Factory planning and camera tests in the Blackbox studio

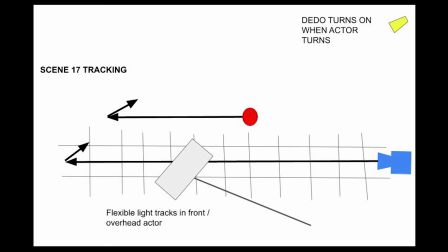[4:00]
We also put the soft light on a boom arm on a wheeling combo stand and pushed it as we moved,
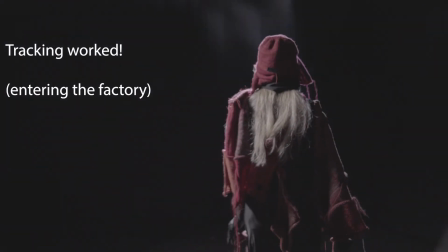[4:08]
and that seemed to be the best way to do a moving shot and the camera move with them with the tracking.
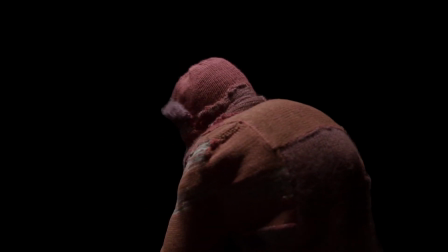[4:15]
We decided after our test shoot that this was the strongest idea, and it had that sense of anticipation,
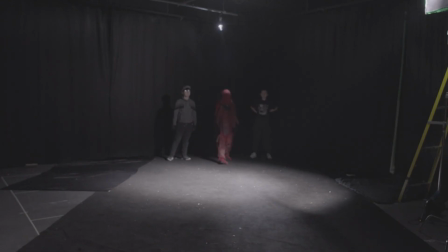[4:21]
like we were entering into something if we tracked with them, rather than trying to do a wide shot of the three of them walking towards the camera,
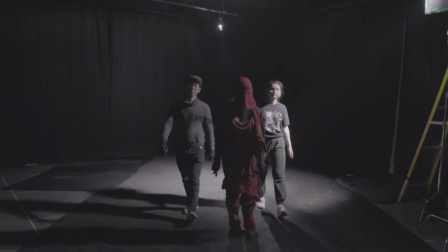[4:28]
because we encountered so many technical issues and the image itself wasn't so strong.
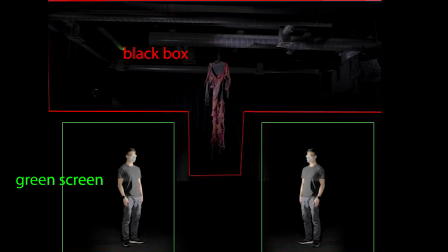[4:35]
Ultimately, we decided that a wide shot was not going to achieve the look that we wanted in the Blackbox,
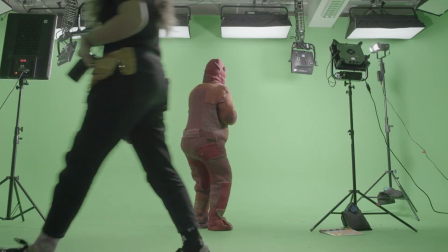[4:42]
and that a green screen might actually be the way to go if we wanted to do full body.
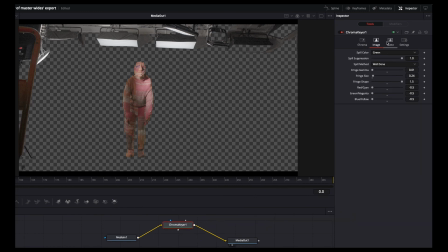[4:47]
This meant we could go really wide and try out multiple different layouts of the factory workers stood underneath.
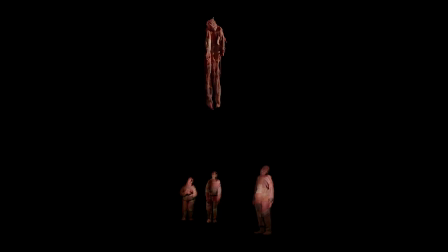[4:53]
We could have even multiplied them if we'd wanted to, but we felt that 3 was a good number for compositional reasons.